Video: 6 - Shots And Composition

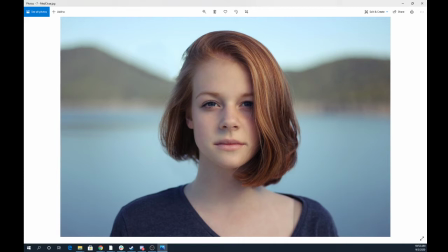The direct line of sight is again very engaging, and the look on her face, it isn't a "yay, I'm happy to see you." It's very like this feels like you've just made her mad, right?
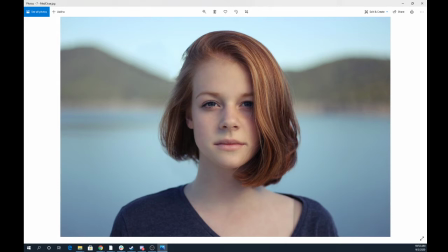And when you look at a shot like this, because we're so close, it's impossible to not start thinking about what is in this person's head, what's going on in this person's head, right? Um, More so than what is going on in the world around her.
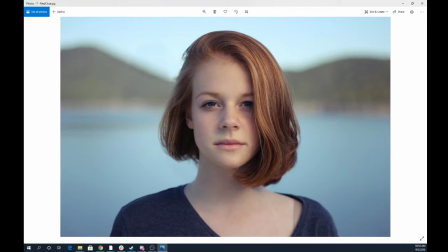So again, the closer we get, the more it's less about the environment and the more it's about the person, about the like the mental or emotional closeness.
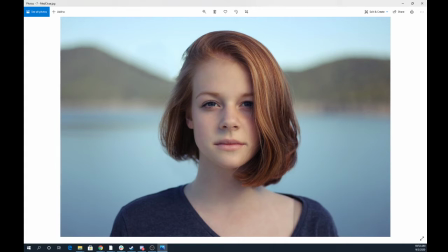As we start getting in, and this we would probably call like a medium close shot, or maybe a head shot or something like that.
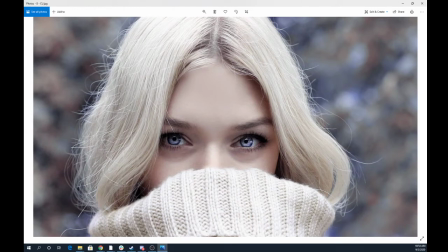We get something like this. This is a close up, right? Where a close up, really, you're even trimming off a little bit of the head, but it just means we're really close, right? And it is, again, undeniable that what this is about is this person.
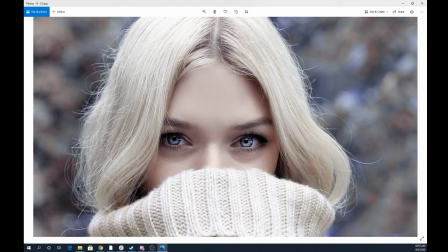And because we're so close, because you only ever get this close to people you are um, uh, connected to in some way, this feels very personal, right?
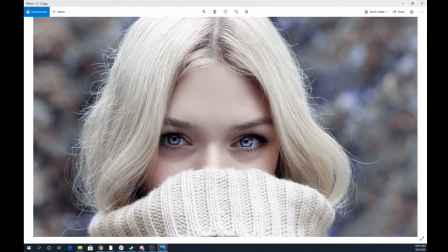This feels like something about, like you wouldn't get this close to a person unless you were um, engaging with them in an emotional way, right? This is a serious conversation you're having with somebody. She's telling you a secret. She's you know,
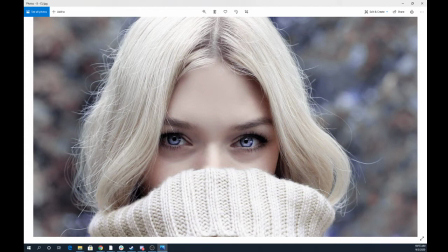there's like all of those things are the only times you get that close to a person. So we get really close to a person,
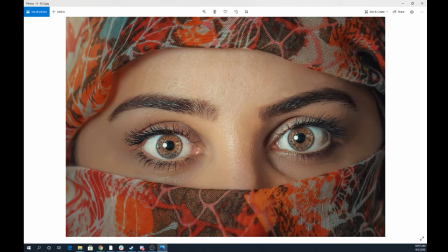and the only thing you can think about in this shot is what is happening in her head, right? This is not about eyeballs, right? This shot is not about eyebrows or any of that. All of this is about what is going on in her mind, right?
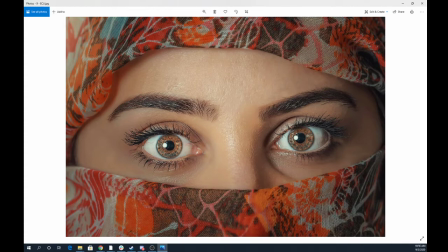And I think that we all sort of feel that and that gut reaction of, if we step back to here,
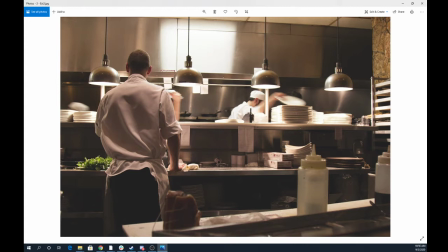that this is not necessarily, like, this shot just doesn't feel like it's about what's going on in any of these people's minds. This feels like a place shot. This is about locations.
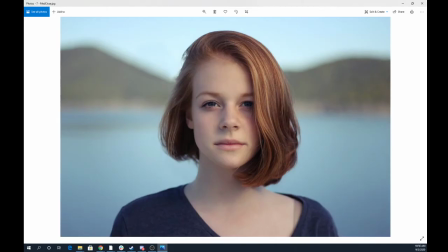And as we step closer, it's more and more about what's going on in that person's head, right?
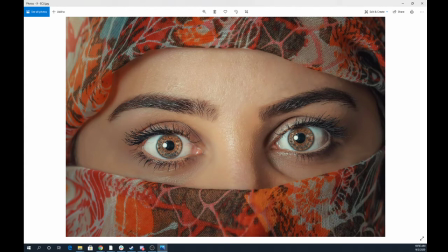So the closer we are physically to these elements, the closer we are to, without sounding too like philosophical about this, like the closer we are to like the nature of that thing's purpose, right?
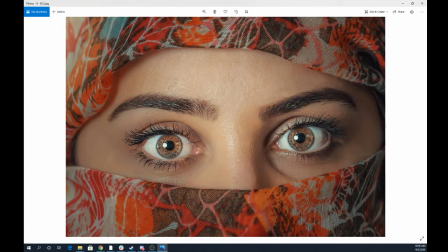So like we're using people here as an example, but with our cars, right? If I get really close on a shot of the headlight, like we talked about earlier, and we see that headlight rattling, right?
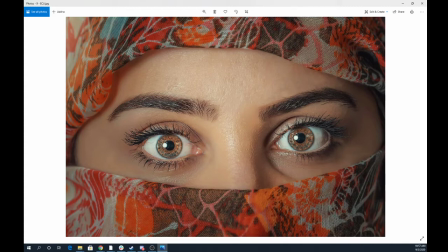And the headlight has a crack in it, what that is about is this car is barely holding it together, right? It's old, it's you know, going fast, but it's like it's just kind of duct taped together, right?
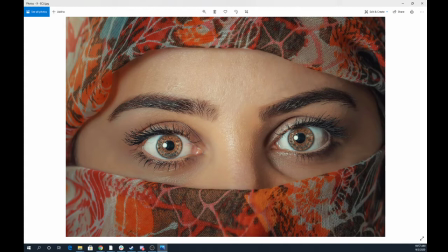Whereas if we had a shot that was really far away, that's not, you know, that's more about the car is in this place going fast, right? So it's the closer we get to it, it's more about the nature of that thing. Now you'll see a lot in editing to where we cut away from a person
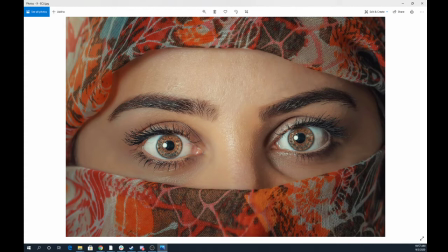or we cut away from our subject to a part of that subject, right? So for example, we may cut away from, you know, people talking to a picture like this, right?
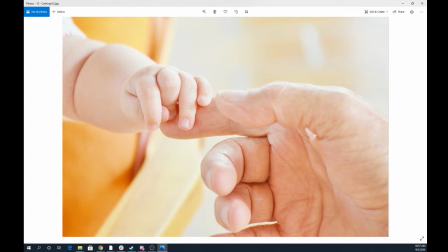And I think that when you see a shot like this, you realize that this shot is not about fingers, right?
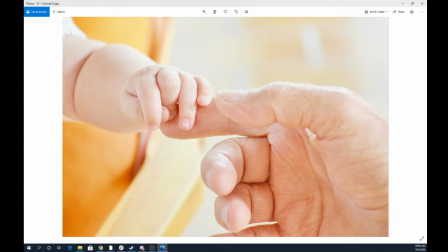Like this is not about the physical thing we are seeing. This is about something that cannot be seen, right? This is about an idea, right? This is about relationships, an old hand, a young hand.
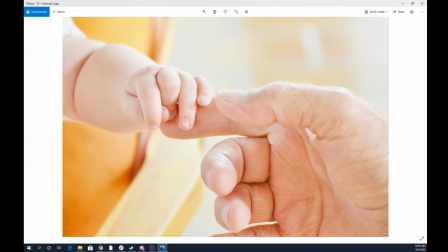Like we automatically draw these connections. Are they related? Is this a grandparent and a grandchild? Like this is about ideas. This is about feelings, about things that are not tangible.
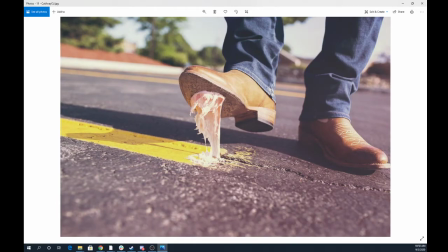This is not about roads or chewing gum or feet. This is about frustration, right?
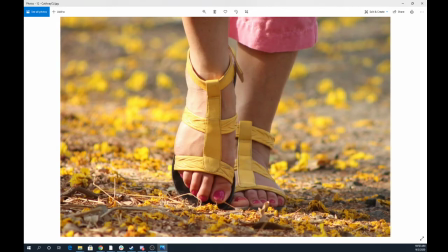And the same as this is not about feet or sandals or toenails. This is about moving. This is about a journey, right? And all of those other elements add to it, right? These aren't necessarily the best walking shoes, so maybe this is a casual journey, right?
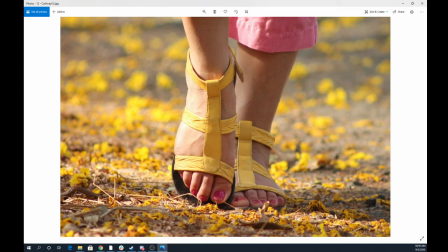Maybe this is a person, you know, if we cut away from a shot of somebody like, you know, they've just survived a plane crash in the forest, and then we cut to this shot, it's obviously about a journey in ill-equipped shoes for that journey, right?
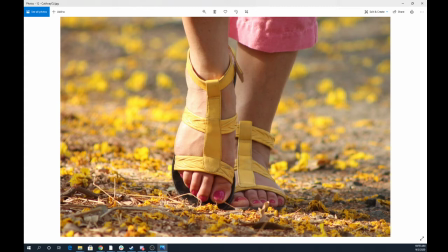This is not the thing you want to be hiking through the mountains in, right? So all of these shots mean more than the literal subject matter, right? I think that that's important to recognize when you are composing your own shots. Okay, so
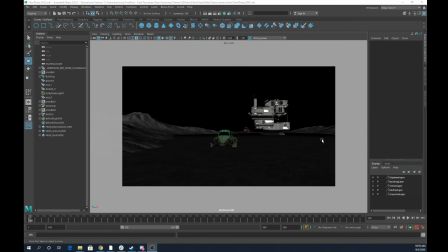let's look at some stuff that we want to consider when doing our shots in Maya. So my camera is locked. I've put my cars in a couple locations. I have a couple of elements here, right?
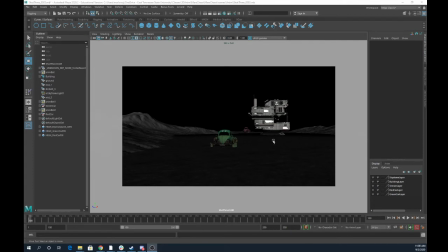And we want to think about a couple of things, primarily with the location of our camera. So I'm going to unlock our camera and talk about what this ends up doing to our camera, right? So we want to
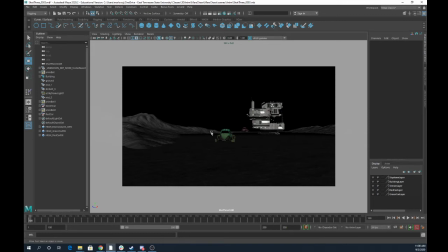place our camera in an area that shows us best what it is we're trying to convey with that shot. Every shot should have a meaning, a reason for being there. It can't just be I randomly put some stuff there. You need to be able to say it in a sentence.
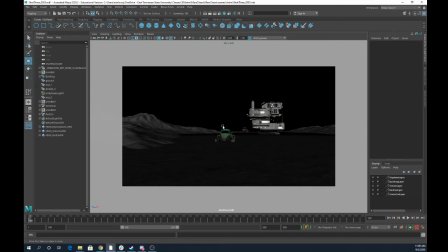What is the purpose of this shot? because if you can't come up with one, it maybe needs to be thrown away. So let's say the purpose of this shot is to reiterate that, or to
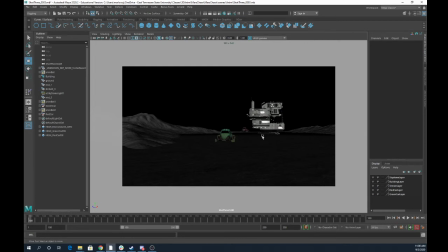establish that there is the location we're at and that there's a chase going on in that location, right?
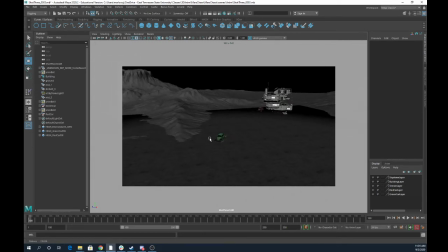So for that shot, I may want to have something like this as our starting shot, right? Where we are off in the distance, and then we're seeing a lot of the environment.
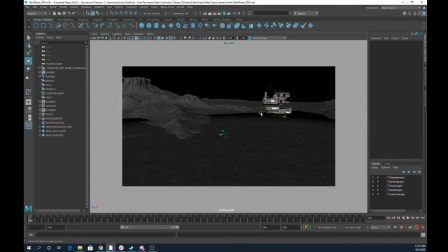The actual moving subjects are really small. This is more about the world. Versus another shot later, if I want to establish green car is being chased by red car, and green car is our hero, right?
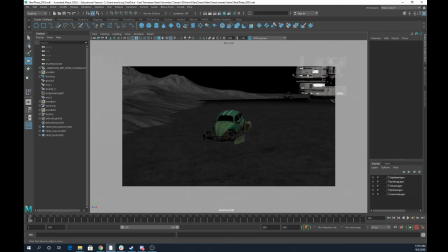Then I want to get in here kind of close or closer on green car,
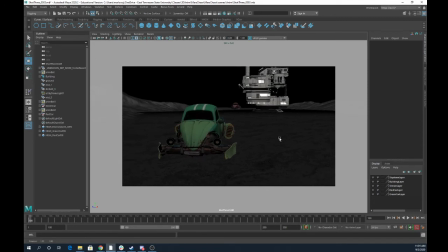and maybe make red car a little further away, right? So maybe this is the shot that I would be looking at. Now it still tells us a little bit about the world where they're being chased, right?
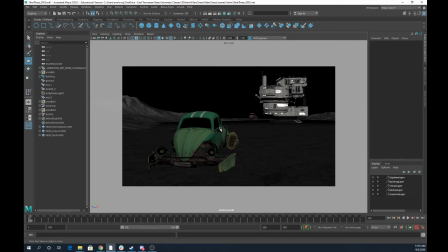But this maybe isn't. A lot of times people want to start with an establishing shot to say this is the world, and then this is what's happening in the world. Recognize that's not a rule.
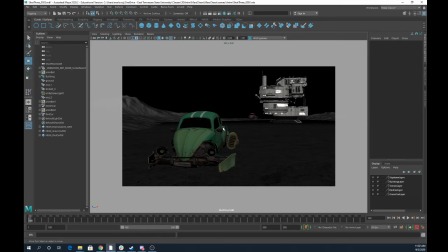Like it's a nice way of doing it, and lots of people use that way of doing it. It doesn't mean that's how you have to do it, right?